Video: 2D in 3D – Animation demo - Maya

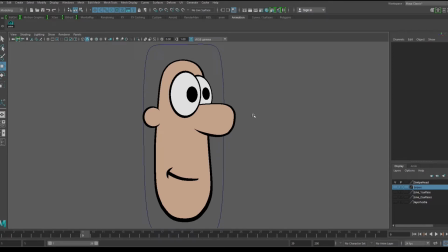0s
Here's a simple character that was modeled in Maya with a 2D animation aesthetic.
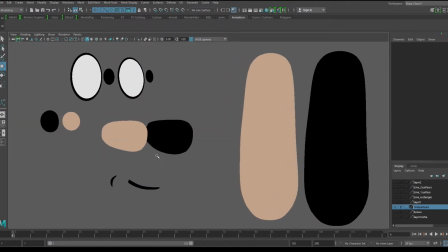3s
He's comprised of polygonal shapes that define his color and line work, which are stacked on top of each other and oriented towards the camera.
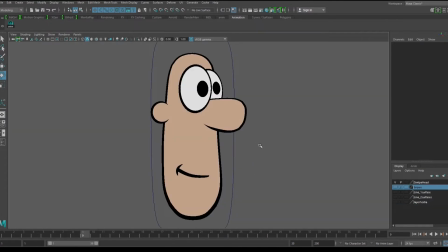10s
In the last video, I showed you a few modeling techniques that can be used to create this type of puppet, and in this video, I'll show you how you can animate it.
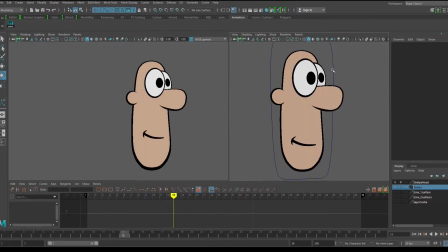17s
Since this character has been modeled towards the camera, it can be a little tricky to animate compared to a standard 3D rig.
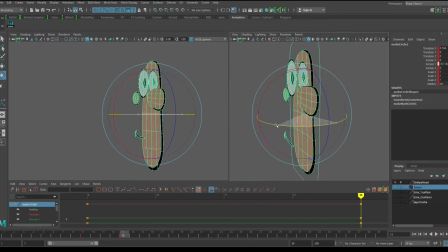22s
If we want to animate him turning his head, we can't just rotate the Y-axis because that will reveal all of his flattened layers, and this breaks the illusion. So I'll show you how we can animate a simple head turn with this type of a character. I'd normally animate this pose to pose, but I used a layered method just to make it a little simpler to follow.
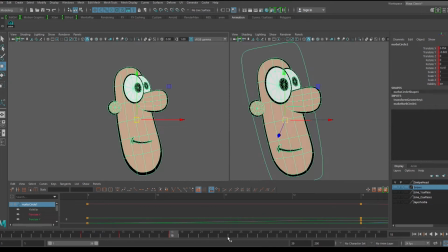38s
So starting with just the head movement, we have his first pose, add a small upward movement for his reaction, and then add a breakdown as he dips down to start moving screen left.
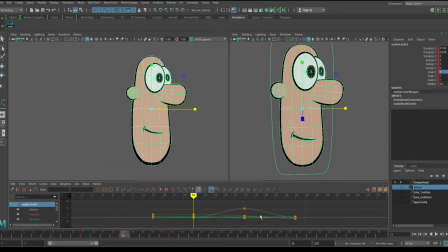47s
And now I want him to turn his head, but if I rotate him in Y, then it's obvious that he's a flat puppet. So instead of rotating him, I'll animate his scale channel.
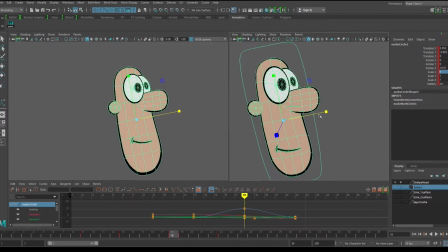55s
So I set a -1 scale in the X channel on frame 19, and that'll flip him horizontally in just one frame. Then add some ease in and ease out, just so the timing isn't so even, and this is now good enough to show the rough motion of the head turn.
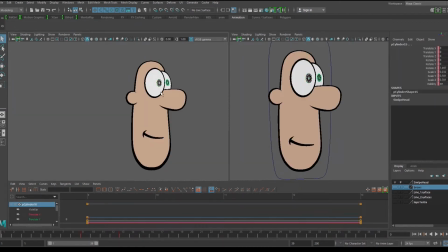69s
And now we can start animating the other pieces. He reacts first before he turns, so we can have the eyes go up a little bit, and then they can go screen left and lead his turn.
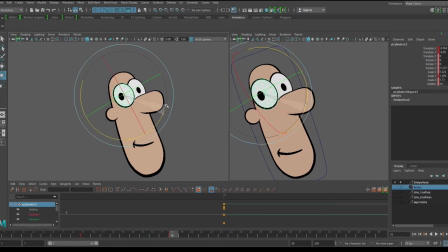78s
And then we can reshape the eyes with rotations and scales and kind of move them inward a little bit so they seem to rotate around the face. Same with the nose, move that and rotate it so it looks like it's starting to create a 3D move a little bit with these flat kind of shapes.
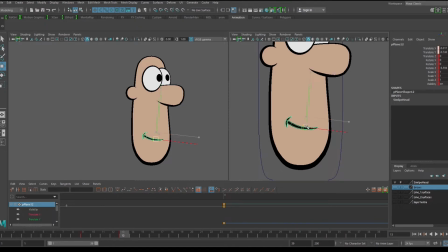94s
And now we can animate his mouth dropping and changing expression. I want his mouth to animate from a smile to a frown, so we'll drop it, scale it down, shrink the corner of the mouth curve, and then we can turn that off by animating the visibility on frame 13.
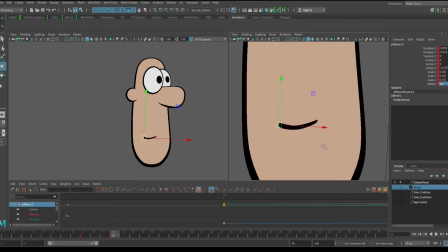108s
We just need the small curve for the smile at the beginning. To create the illusion that he's turning towards us,
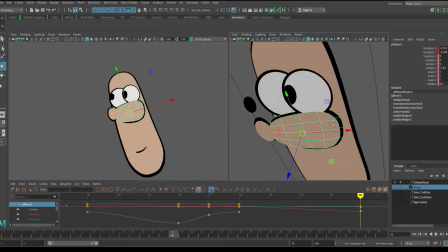115s
we can animate the nose to look like it's from our front view for a couple frames, and I'll move it in Z so it's in front of both the eyes.
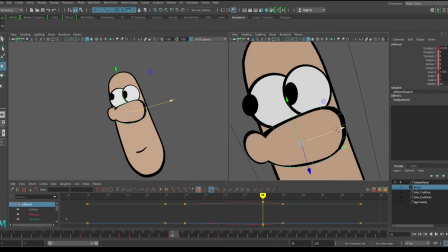121s
And by animating the black shape behind the nose, we can change its line and essentially redraw the way the nose looks from the front.
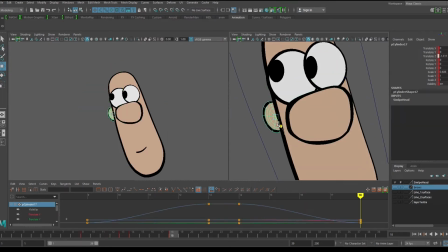130s
And now we can adjust the ear and depth and make it look like it wraps around the back of the
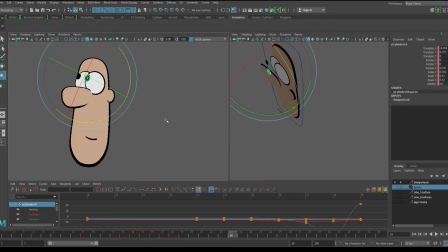135s
head. Remember that frame 19 is the frame where he flips by -1 and X, so both the eyes and the ears change sides.
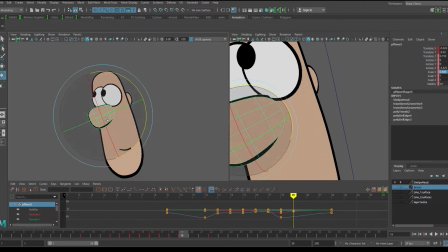141s
This works fine for a symmetrical character. You just have to animate the features so that they transition through this flip seamlessly.
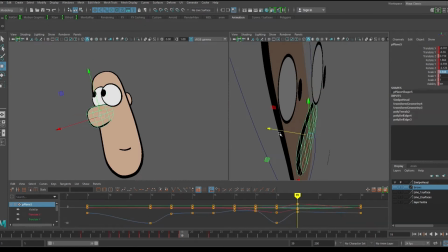148s
Now animate the Z depth of the eye and the nose and put them in the right stacking order again. Now it's time to rough animate the mouth.
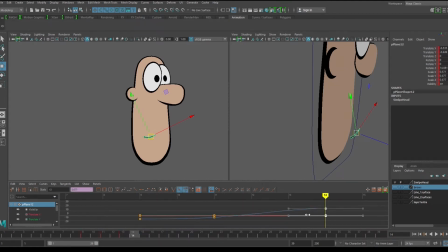155s
I want him to frown before he turns his head, so I'm planning to change its shape,
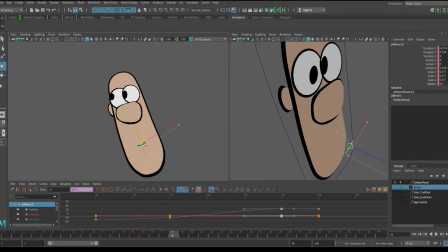159s
but for now I just need to animate it moving over that flip frame and then dropping it down for that final expression.
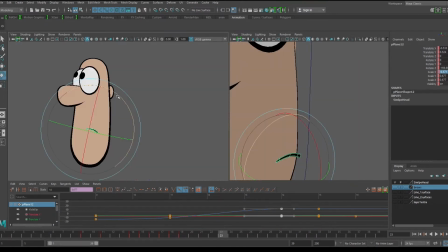166s
So I rotated and flipped the mouth with a minus scale on frame 19, and then animated it dropping down to the final pose.
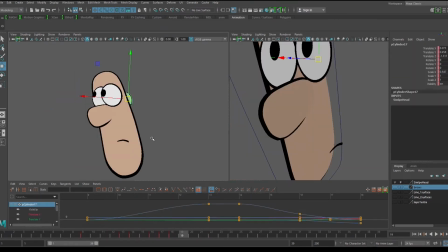172s
And that's good enough for the mouth for now. Now the ear needs to come forward and be posed in the same place it was originally.
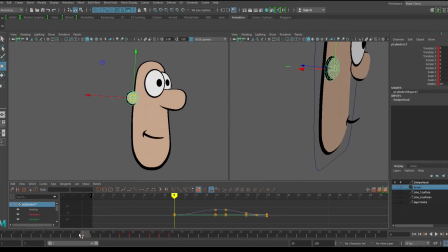178s
So I'll grab the values for frame 9, where it looked good,
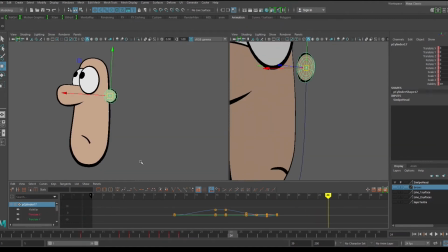182s
and copy them to frame 19 with the middle mouse button, and then animate it dropping down a little bit further for the last expression.
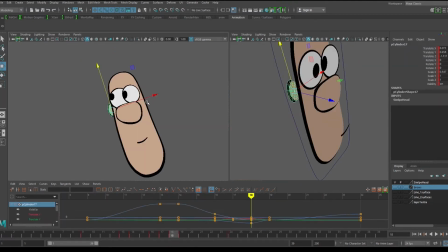187s
This character is only built with one ear, but it'll help that front drawing if we add another. So we can duplicate the one ear, scale it, and animate its visibility for a few frames just where we need it.
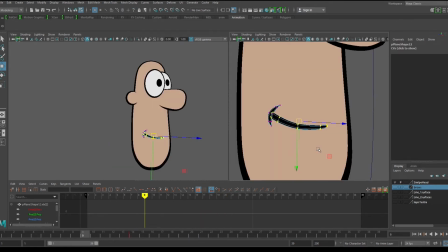198s
And now I'll go back to the mouth and animate its shape.
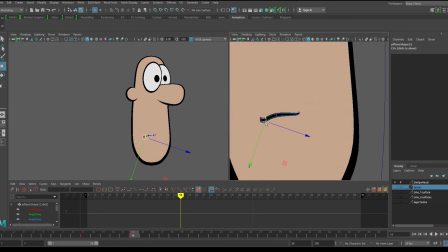202s
This is a super simple hierarchy rig, so for this example I'm going to animate the vertices for the major mouth changes. And now we can essentially remodel the geometry for the drawn shape that we want.
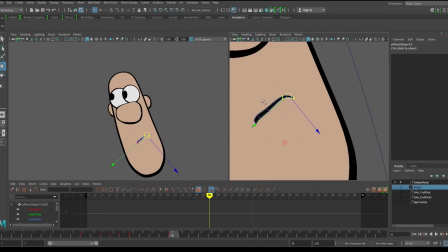213s
I made the mouth compress upwards on the turn to add some squash, and then adjusted the final mouth pose.
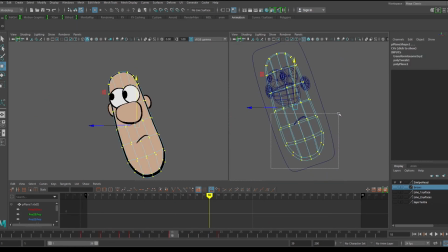220s
I really like animating these kind of shape changes because they make the character look just so much more organic and hand-drawn. For instance, his head has a modeled-in C shape to it, so if we vary it and give him some stretch and contrast, it just makes him look so much more interesting.
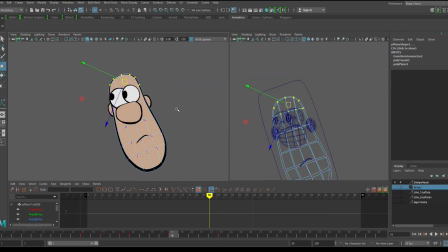235s
I'm picking both the color and the line shapes at the same time to make these shape changes, but I'll probably have to go back later to adjust some line widths.